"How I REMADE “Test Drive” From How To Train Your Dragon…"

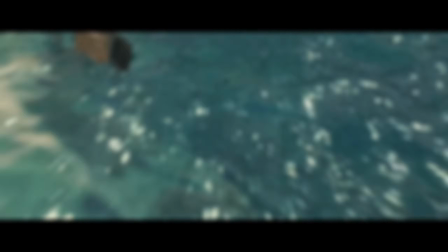(0:06)
So, I love How to Train Your Dragon, and I decided that I wanted to remake this scene from the movie, so let's get started.
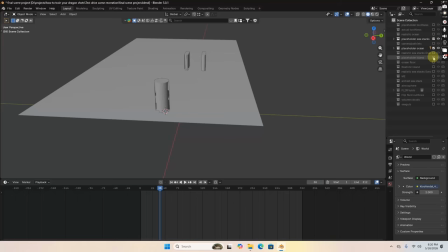(0:14)
So, to start, I made a layout of the scene with the water, sea stacks, and the island.
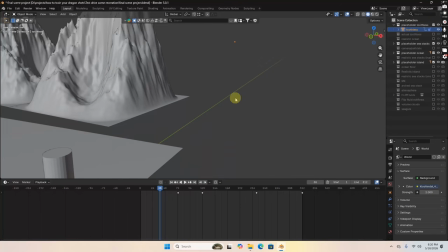(0:19)
And then from here, I would make a base model of Toothless,
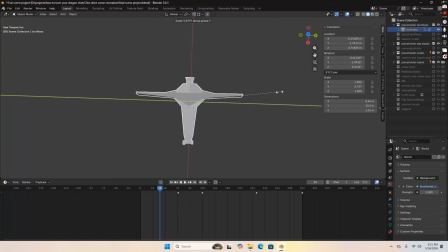(0:23)
and I would try to get the scaling as accurate as I could, and these are the measurements that I was able to come up with.
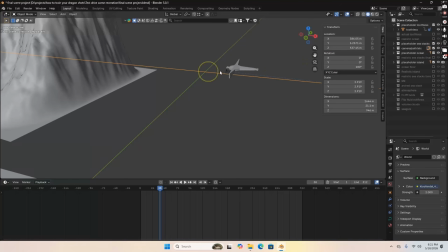(0:28)
The next thing that I did was throw in a curve and, make the path somewhat close to the scene,
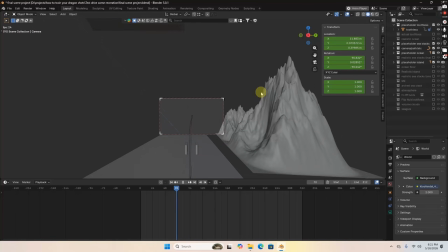(0:34)
and I would parent the Toothless model as well as the camera to it, and this was the animation that I was able to come up with.
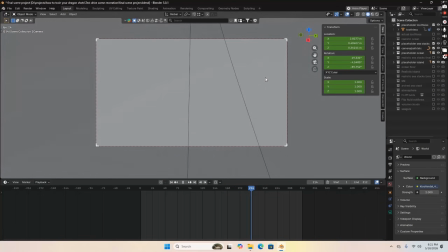(0:41)
Yeah, it's not too bad, but I realized I had a lot of work ahead of me,
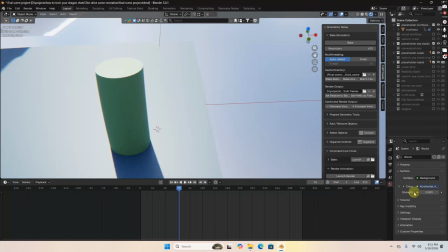(0:45)
so the first thing I did was actually throw in an HDRI to the background, and this just gave a little more life to the scene.
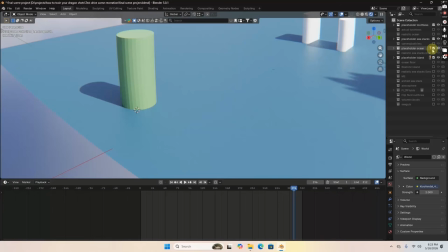(0:54)
Now, the first major detail I wanted to get down was the water,
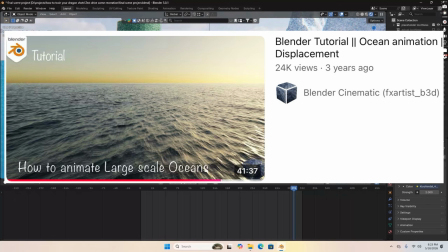(0:58)
and the way that I made this was a method that this guy explains way better than I ever could.
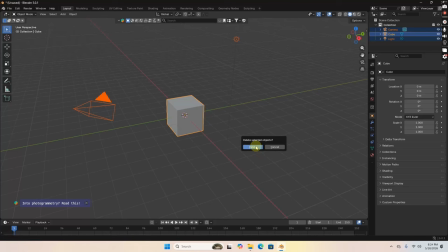(1:03)
So after that, I got right into modeling the sea stacks from scratch.
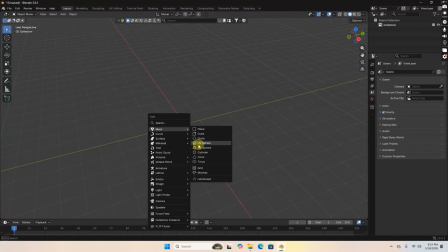(1:08)
To do this, I turned on the ANT Landscape add-on for Blender and played around with the settings a little bit,
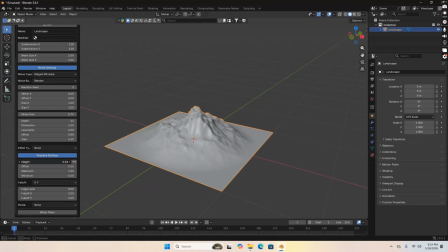(1:14)
changed the noise, the height, the depth, all that stuff, different strengths.
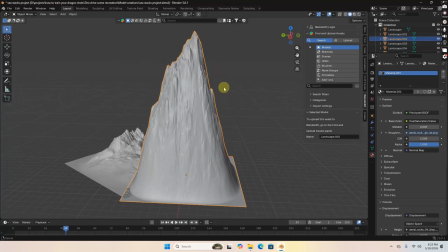(1:19)
And I was able to come up with these models for the sea stacks that I would use in the scene.
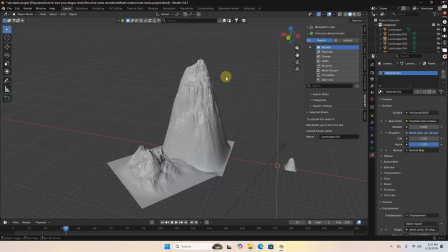(1:25)
And yeah.
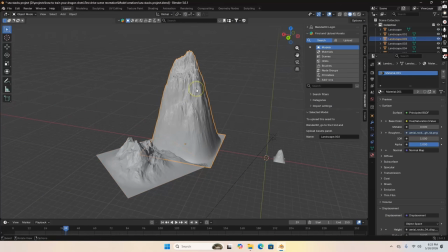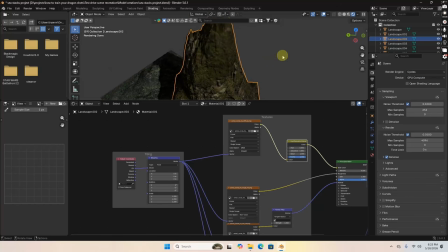(1:32)
So I then combined a bunch of textures and unwrapped them to the models, and I came up with something like this.
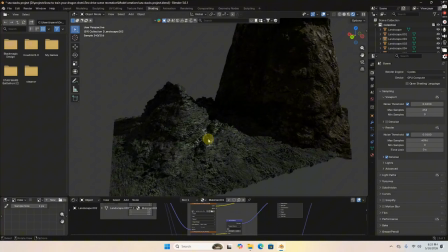(1:38)
And, they look pretty good. I only used one material for each one, and I thought it really did the trick.
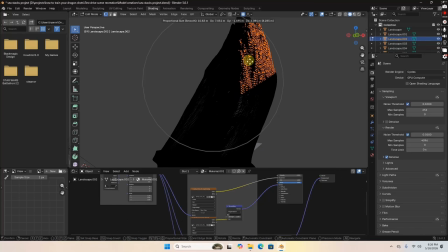(1:45)
But to make the little arched sea stack, I used proportional editing to, extrude out and change some things on that model.
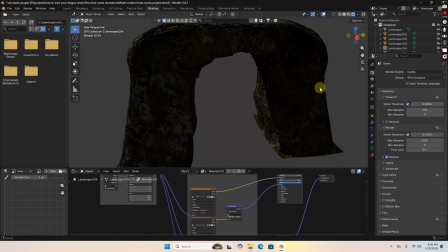(1:53)
This is what I was able to make, and I threw the same textures on, unwrapped them, and I think it overall turned out pretty decent.
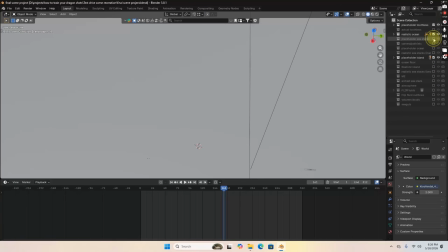(2:03)
So yeah, I threw these right into the scene, and yeah, they all looked pretty good in the scene. I also messed with the scaling a little bit so I could, scatter them throughout the scene.
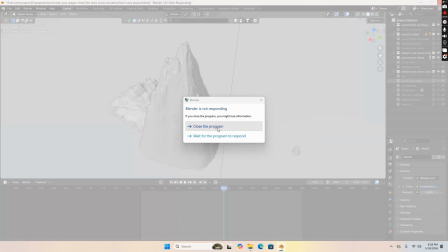(2:17)
Then I had a little bit of a blender issue. Yeah.
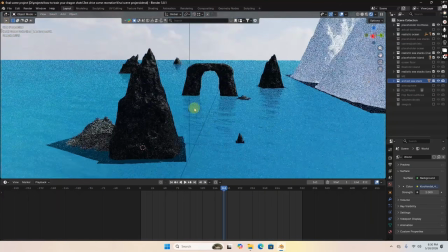(2:24)
After turning on the rendered view, everything started to come together pretty well, except for really the ocean.
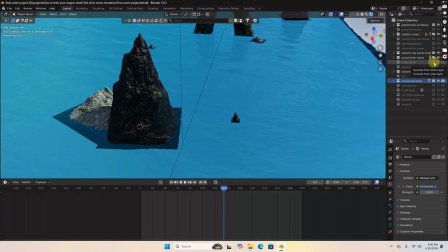(2:30)
So to make that, that harsh light blue color go away, I added a little bit of
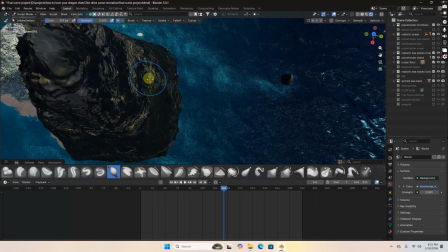(2:39)
sand below the ocean, and I used the sculpt mode to paint a little mask around the island,
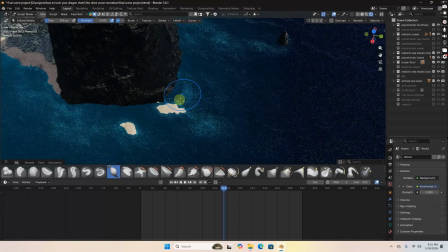(2:45)
or the sea stack, to make the tropical colors appear and be more prominent.
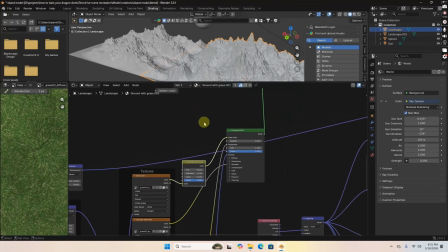(2:52)
But yeah, then I'd use the same method I used for the sea stacks to make my own island with a bunch of materials.
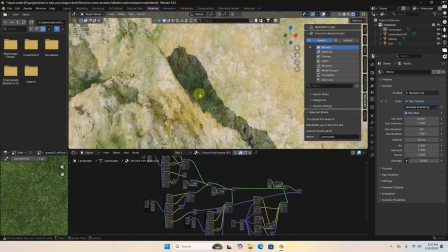(2:58)
I think I used at least 3 or 4, but this is what I was able to make with it.
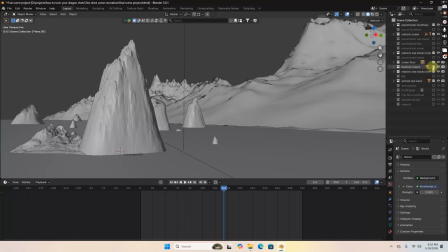(3:03)
And honestly, it turned out pretty well, even when you zoom in a little bit. But yeah, I threw this right into the scene and turned on the rendered view to see what I was getting.
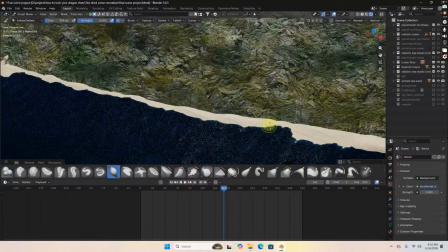(3:14)
Now, this is where the scene finally started to look like it was coming together. So I used the same method from earlier with sculpting to make a little beach on the shore.
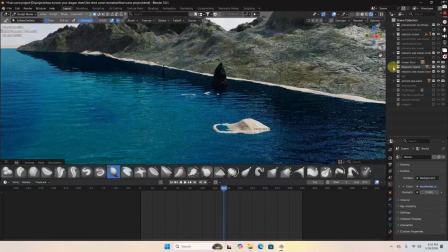(3:22)
Now, I know it doesn't really blend in very well, but it's not really noticeable.
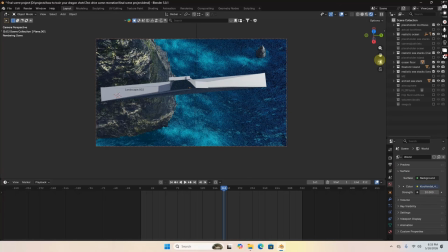(3:26)
So to render it out, I turned up the strength on the HDRI, and it really made the colors pop a lot more and, just generally look so much better. So this is what we were dealing with from here. Now, the next thing was the Toothless model.
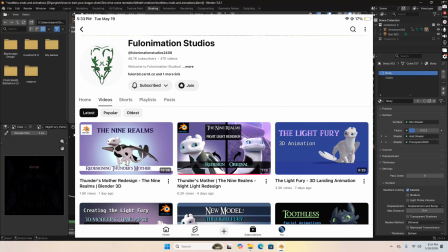(3:39)
Now, I got this model from Animation Studios. I hope I'm saying that right, but they are absolutely amazing.
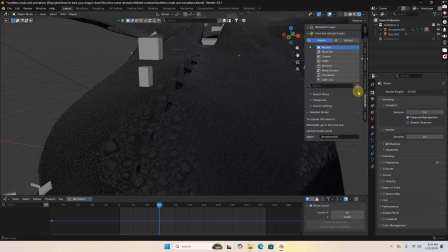(3:45)
But the only thing I really did to fix this was add a little roughness texture to give some little micro details to Toothless.
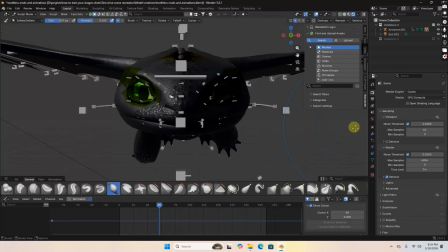(3:54)
But yeah, then I sculpted the face to be a little wider and a little bit taller. But overall, this model was amazing.
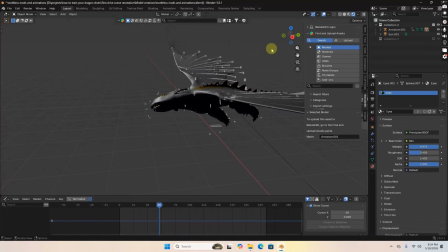(4:03)
It was literally perfect. Thank you so much to these guys. They're amazing. And not only was the model great, but the rig was absolutely insane.
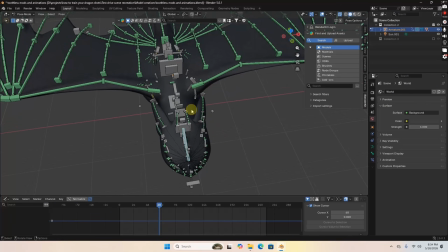(4:11)
It was so easy to animate, and it was really good.